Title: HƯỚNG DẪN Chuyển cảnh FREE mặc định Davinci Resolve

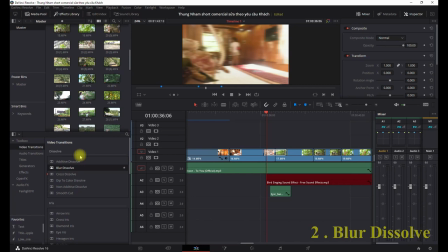[5:48]
Đây, Blur Dissolve, chúng ta sẽ kéo cái chuyển cảnh Blur Dissolve. 6 cái chuyển cảnh này đều là biệt chuyển cảnh của Dissolve trong video transition nhé. Đây, khi kéo sang nó sẽ hiện ra như thế này. Mặc định nó sẽ là như vậy. Khi chuyển cảnh nó sẽ làm nhòe hai cái đoạn video, đoạn cuối của cái video 16 này và đoạn đầu của video 17 này.
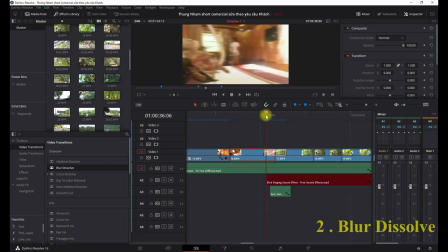[6:07]
Nó sẽ nghe cả hai phía, nó giống như cái Lost Focus ở Lens. Nếu các bạn sử dụng Lens Manual Focus hoặc là bạn sử dụng chế độ Manual Focus khi bị lạc cái focus hoặc bạn cố tình lạc cái focus để chĩa vào một cái chủ thể nào đấy thì nó sẽ bị mờ như vậy đó.
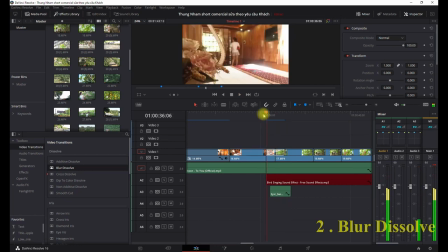[6:23]
Và nó giống như cái hiệu ứng của Lens thôi. Khi chuyển cảnh mặc định nó quá là mạnh như vậy. Đây là chuyển cảnh mặc định.
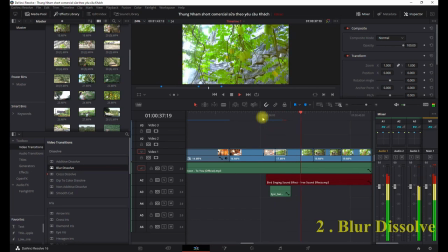[6:30]
Đó, bạn thấy cái độ mờ của nó quá là mạnh. Và chúng ta nên làm sao cho cái chuyển cảnh xem nó không bị tức mắt quá.
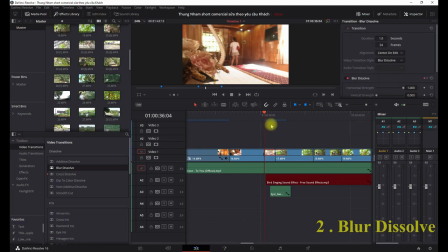[6:36]
Mặc định nó sẽ như vậy, chúng ta sẽ phải tinh chỉnh lại để giảm cái độ nhòe đi nhá. Đây, độ nhòe mặc định của cái chuyển cảnh nó sẽ là maximum, nó sẽ là 1.
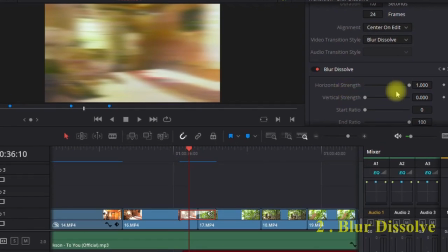[6:45]
Đây, horizontal strength, đó chính là cái cường độ nhòe. Ở đây nó đang là 1, nó quá là mạnh. Trong cái video quảng cáo này mình đưa nó xuống còn 0.4. Khi kéo xuống 0.4 thì mình thấy nó phù hợp với cái cảnh này, chuyển cảnh từ phòng ra vườn cây thế.
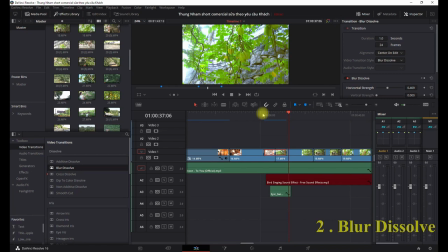[6:58]
Cái độ mờ của nó vừa phải, nhẹ nhàng hơn. Nếu mà trong trường hợp cái nhạc của chúng ta ấy nó dài hơn cái chuyển cảnh, chúng ta có thể kéo dài cái độ nhòe này ra bằng cách thay đổi cái thời gian chuyển cảnh ở cái mục transition vào duration.
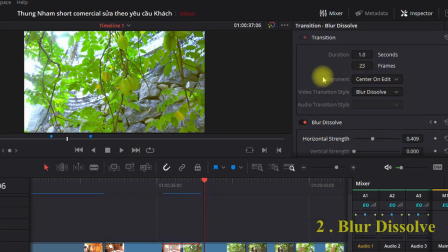[7:10]
Ở mục frames chúng ta sẽ kéo dài ra hoặc là rút ngắn lại, tùy thuộc vào mục đích và ý đồ của bạn. Thì bạn có thể chuyển dài ra hoặc kéo lại để cho khớp với cái nhạc.
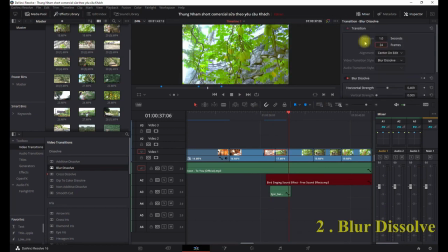[7:17]
Nên các bạn có thể tinh chỉnh toàn bộ cái chuyển cảnh này cho phù hợp với mục đích sử dụng của mình nhé.
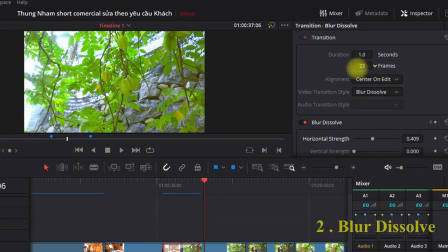[7:22]
Chuyển cảnh thứ ba mà mình muốn nói là chính là cross dissolve. Đây, cross dissolve.
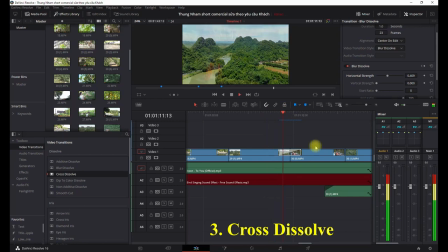[7:27]
Từ phong cảnh thiên nhiên quay bằng flycam nhé, mình chuyển sang cái cảnh đi thuyền. Mình dùng cross dissolve. Cả hai cái video này nó trở nên trong suốt. Ở cái đoạn giữa này nó sẽ trong suốt để cho hai cái khung hình nó được hòa nhập vào với nhau.
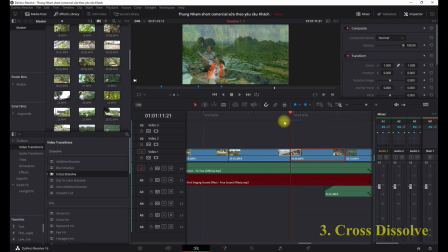[7:40]
Và trong cái chuyển cảnh này mình áp dụng thì mình cảm thấy nó nhẹ nhàng hơn. Lúc đầu mình dùng chuyển cảnh zoom in, có nghĩa là mình đang ở trên núi này và mình zoom thẳng vào trong cái thuyền này. Lúc đầu mình dùng chuyển cảnh zoom in cơ, nhưng mà nó quá là mạnh. Với một cái dự án mang tính chất nhẹ nhàng này, khách hàng người ta nó không hợp với nhu cầu của họ.
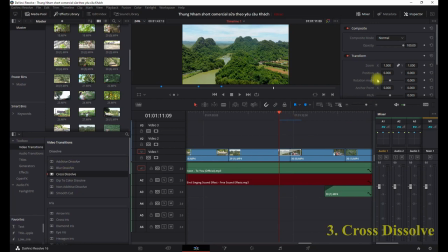[7:54]
Thế nên là mình đã sử dụng luôn cross dissolve. Như các chuyển cảnh khác thì cái chuyển cảnh này cũng có thể điều chỉnh được. Khi chỉnh bất cứ cái chuyển cảnh nào, các bạn nên kéo cái thanh sông công cụ vào giữa cái chuyển cảnh này đó, để xem mình tinh chỉnh nó được chưa.
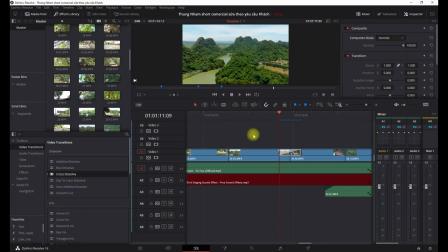[8:08]
Đây là độ mờ này, và đây là các dạng khác nhau. Chuyển cảnh thứ tư, có lẽ đây là chuyển cảnh dễ dùng nhất, không cần phải tinh chỉnh quá nhiều. Nó giống như cái chuyển cảnh fade in fade out. Chuyển cảnh fade in fade out đó chính là cái chuyển cảnh mà giữa hai cái video này nó sẽ tối đi và nó chuyển sang nhau như thế này.
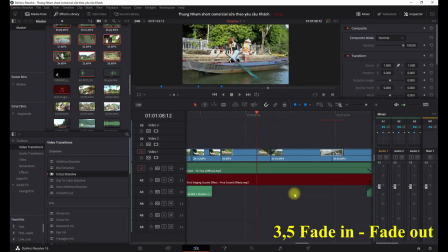[8:27]
Đó, chuyển cảnh fade in fade out nó sẽ là như vậy. Cái chuyển cảnh fade in fade out này nhá, các bạn có thể sử dụng ở đầu video đoạn này.
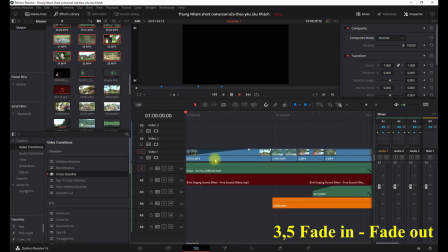[8:34]
Đây, bạn có thể sử dụng fade in trong cái trường hợp này là nó sẽ tối dần lên và mở đầu của một video, kết thúc một video.
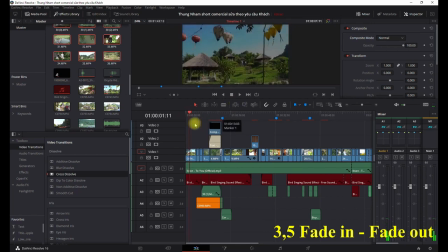[8:43]
Như này là mở đầu video này. Đây là khách hàng có yêu cầu mình làm sáng dần lên và đoạn cuối của video nó sẽ tối đi như thế này. Đây nó chính là fade out này. Đây là một chuyển cảnh bạn có thể trực tiếp làm trên timeline mà không cần phải ạt vào.
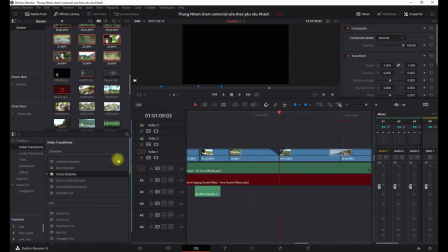[8:55]
Quay trở lại cái đoạn video lúc nãy, mình sẽ thay cái chuyển cảnh deep color dissolve, deep to color dissolve này,
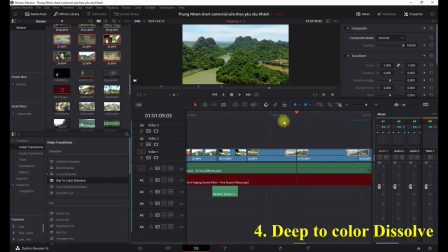[9:00]
nó sẽ chuyển toàn bộ cái khung hình sang sáng lóa như thế này. Đó, nó sẽ sáng rực lên như vậy và nó chuyển sang cảnh khác.
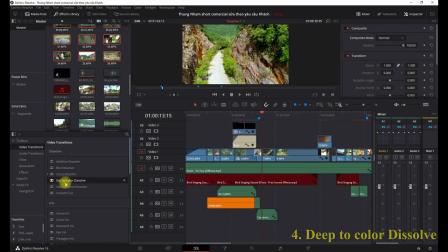[9:10]
Thực chất cái deep to color dissolve này mình sử dụng khá là nhiều cho các cái video quảng cáo cho doanh nghiệp, các nhãn hàng.
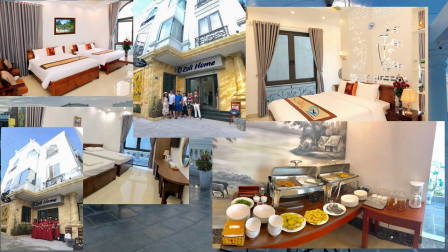[9:18]
Ở cuối cái quảng cáo đó thì mình sẽ cho sáng toàn bộ màn hình lên như thế này và hiện ra cái logo của homestay, khách sạn cùng với số điện thoại, địa chỉ.
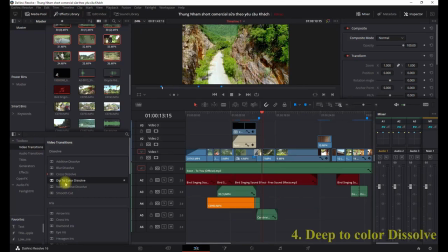[9:26]
Nó giống như là một cái điểm nhấn. Và các bạn để ý trên truyền hình có khá là nhiều quảng cáo của các nhãn hàng, người ta luôn sử dụng cái chuyển cảnh này ở cuối để nhấn mạnh cái thương hiệu và cái logo.
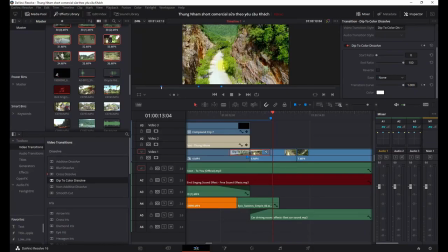[9:36]
Cái chuyển cảnh thứ 5 là non-additive dissolve.
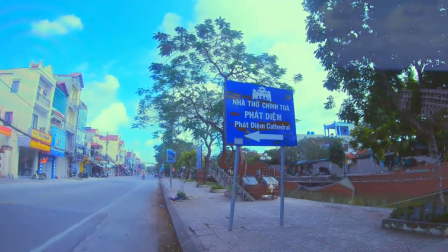[9:39]
Luma hoặc những cái phần hue, những cái phần màu sắc ấy nó sẽ thay đổi và nó biến mất để chuyển sang cái cảnh của video tiếp theo cũng dạng màu sắc như vậy.
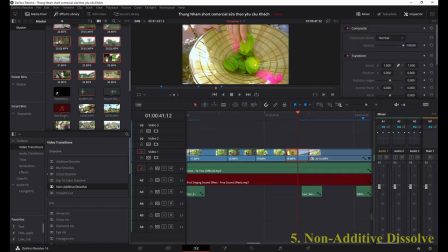[9:47]
Mình sử dụng cái non-additive dissolve trong cái video này ở cái đoạn là có những cái quả khế được thả vào cái nón này.
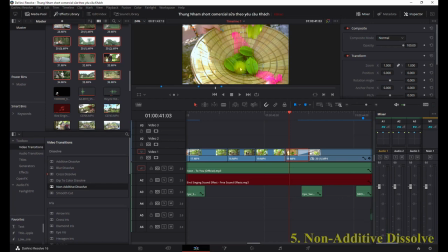[9:55]
Hôm đấy chúng mình đi bắt hoa quả và mình muốn thể hiện là vào khu du lịch này chúng ta có thể bắt thoải mái hoa quả nhé, để đem về để ăn trong phòng. Thì đây là một cái cảnh của anh Lễ Tân, anh đang thả cái quả khế này vào và chuyển sang cảnh tiếp theo là khế nằm trên giỏ xe đạp.
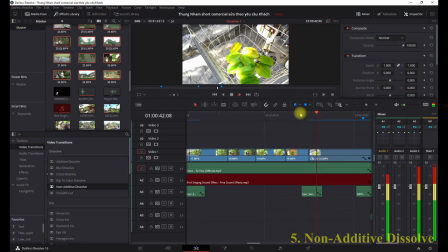[10:13]
Nếu không có cái chuyển cảnh này thì nó sẽ là như thế này. Nó sẽ là cắt, nó sẽ khá là hụt hẫng và nhạt nhẽo. Thế nên mình cho thêm non additive dissolve, kết quả chúng ta sẽ có một video như thế này. Đó, như các bạn thấy là cái chuyển cảnh này lúc này nó sẽ khá là hợp lý và nó có cái gì đấy rất là nghệ thuật.
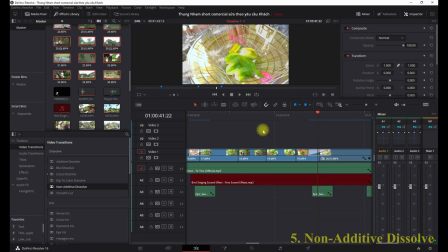[10:31]
Chúng ta cần phải thiết lập sẵn, bố cục sẵn những cái khung hình giống như thế này. Nó sẽ có một cái cảnh này gồm những đồ vật vật thể này nó khớp sang cảnh sau,
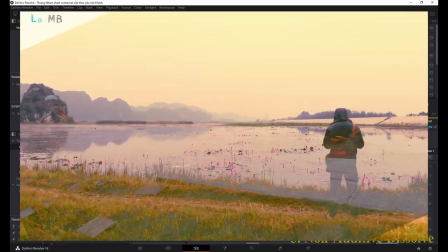[10:39]
hoặc là những cái tương tự cùng highlight của vùng shadow nó cũng bùng nổ ở hai cái đoạn giống nhau ấy,
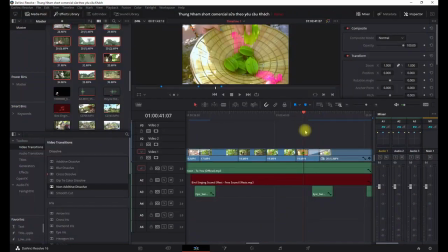[10:45]
và nó có cái điểm tương tự với nhau, thì lúc đấy cái chuyển cảnh nó sẽ rất là hấp dẫn. Thứ 6 là chuyển cảnh smooth cut, là cái chuyển cảnh cuối cùng mà mình muốn nói ở đây. Smooth cut thực tế là một cái chuyển cảnh khó dùng nhất trong bộ 6 chuyển cảnh dissolve này. Về lý thuyết thì nó chuyển cảnh này nó sẽ bóp méo video với nhau và dạng hòa quyện.
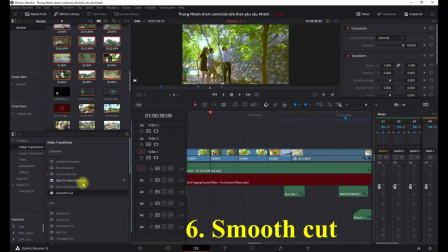[11:02]
Đây mình sẽ thử vào một đoạn bất kỳ nhá, nhưng mình nghĩ là sẽ không đẹp. Đây, smooth cut mình sẽ cho vào giữa hai đoạn này. Đó, nó sẽ bóp méo cái khung hình của đầu video 19 và cuối video 18 vào với nhau.
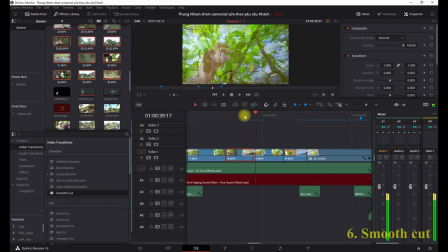[11:21]
Như các bạn có thể thấy nhá, nó bóp méo và nó rung rinh như thế này. Các bạn có thể thấy ở viền video này nó sẽ bị biến dạng ở đấy không? Nó biến dạng và nó bóp hai cái khung hình vào với nhau. Thực tế nếu mà hai cái phân cảnh không liên quan với nhau ấy, khi sử dụng cái chuyển cảnh này thì nó khá là kỳ cục.
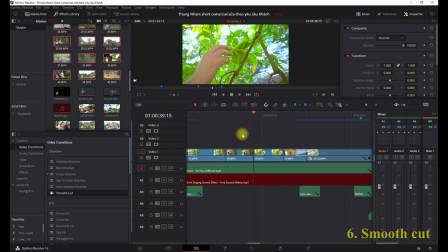[11:36]
Để ví dụ cho sử dụng hợp lý cái chuyển cảnh này ấy, thì mình sẽ ví dụ cho các bạn xem một cái ví dụ ở đây là cái một cái cảnh mình quay nhà thờ ở dưới Kim Sơn bằng flycam.
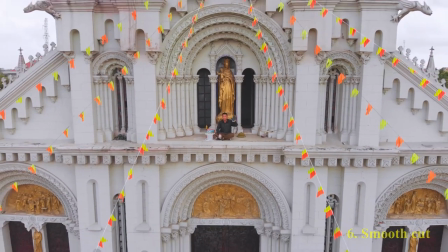[11:45]
Cùng một cái đoạn shot quay này là một shot quay dài, mình quay cái shot này trong khoảng khá là dài đấy.
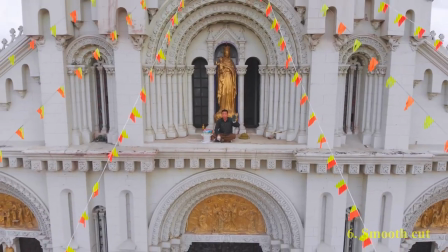[11:51]
Thì mình tua lại. Đó, như các bạn thấy smooth cut đấy, nó sẽ bóp khung hình, hai khung hình đó. Và trong cái ví dụ này mình quay cái shot quay này là một shot quay dài.
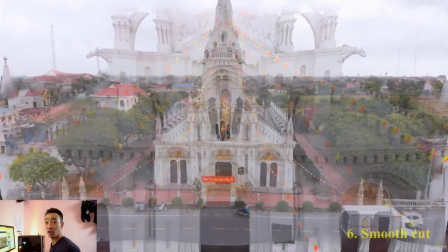[12:02]
Đó, lúc đó smooth cut nó sẽ hoạt động hiệu quả của nó một cách tối đa.
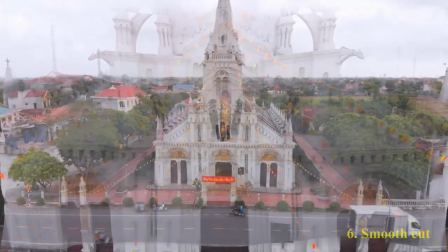[12:05]
Nghĩa là khi hai khung hình nó bóp lại thì những cái hình ảnh ấy, những hình ảnh khác nhau nó sẽ bóp để nó cắt, để nó tạo thành một cái cảnh mới. Mẹo của mình nhé, khi sử dụng cái chuyển cảnh này thì các bạn hãy quay một shot dài.
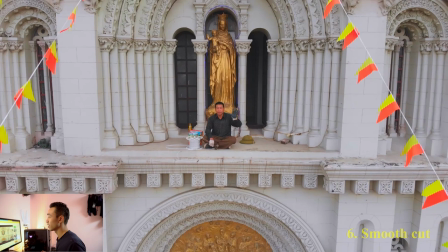[12:19]
Lúc này là lúc flycam đang ở gần cái nhà thờ này này. Và cái đoạn sau chính là cái đoạn flycam nó bay được lên một đoạn rồi, thì chúng ta sẽ cắt cái đoạn giữa đi. Chúng ta sẽ cắt cái đoạn giữa đi để chèn cái chuyển cảnh smooth cut vào. Mình sẽ cho các bạn xem một ví dụ khác về mình quay chùa Bái Đính 2020.
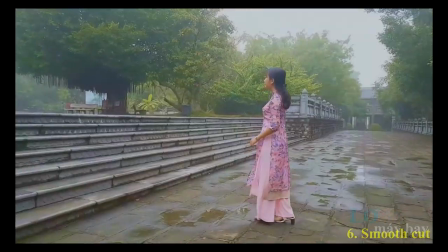[12:40]
Mình sẽ sử dụng smooth cut trong cái đoạn mình quay mẫu đang di chuyển đây. Như các bạn xem nhé, mẫu di chuyển và mình sẽ áp dụng smooth cut như thế này.
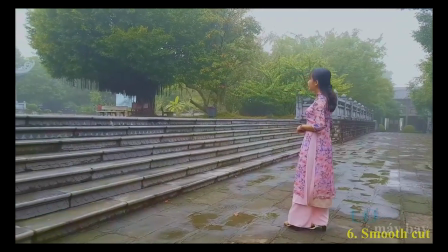[12:47]
Đó, mình bóp hai cái khung hình lại với nhau, mình quay một shot dài và mình sẽ làm slow motion lại.
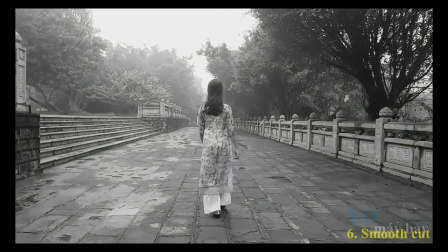[12:53]
Và kết thúc của cái đoạn đường này này thì mẫu người ta sẽ quay sang để nhìn sang cái ngôi chùa bên trái. Thế cho nên là mình sẽ cắt cái đoạn đi ở giữa này vào cái đoạn cuối, mình sẽ ghép cái chuyển cảnh này vào cái đoạn mẫu đang xoay người ra.
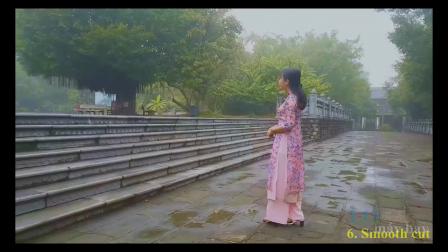[13:07]
Và cái mấu chốt của sử dụng chuyển cảnh này, mình nhắc lại, khi sử dụng chuyển cảnh smooth cut hãy áp dụng những shot quay dài, cắt đoạn giữa và chèn smooth cut vào giữa, chúng ta sẽ có những hiệu quả hoàn toàn khác biệt so với chèn smooth cut thông thường. Trên đây là 6 cái chuyển cảnh mạnh của DaVinci Resolve mình muốn giới thiệu cho các bạn. Trên thực tế nó toàn là những cái chuyển cảnh mặc định của cái app DaVinci Resolve free. Nó hoàn toàn free và chúng ta có thể tinh chỉnh được rất nhiều và chúng ta có thể có rất nhiều option với những cái chuyển cảnh này.
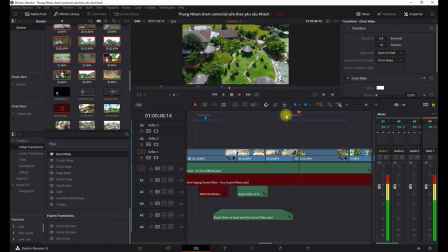[13:37]
Và mình sẽ làm một cái video khác để nói về những cái chuyển cảnh cấp thấp hơn nhưng chúng ta có thể sử dụng một số hiệu ứng để làm cho nó nhìn đẹp hơn. Và nếu thấy video này của mình hữu ích thì hãy like và subscribe, đăng ký nhé. Nhớ vào nút đăng ký bên dưới kênh của mình để xem các video hướng dẫn về cách edit video flycam, các video du lịch trải nghiệm.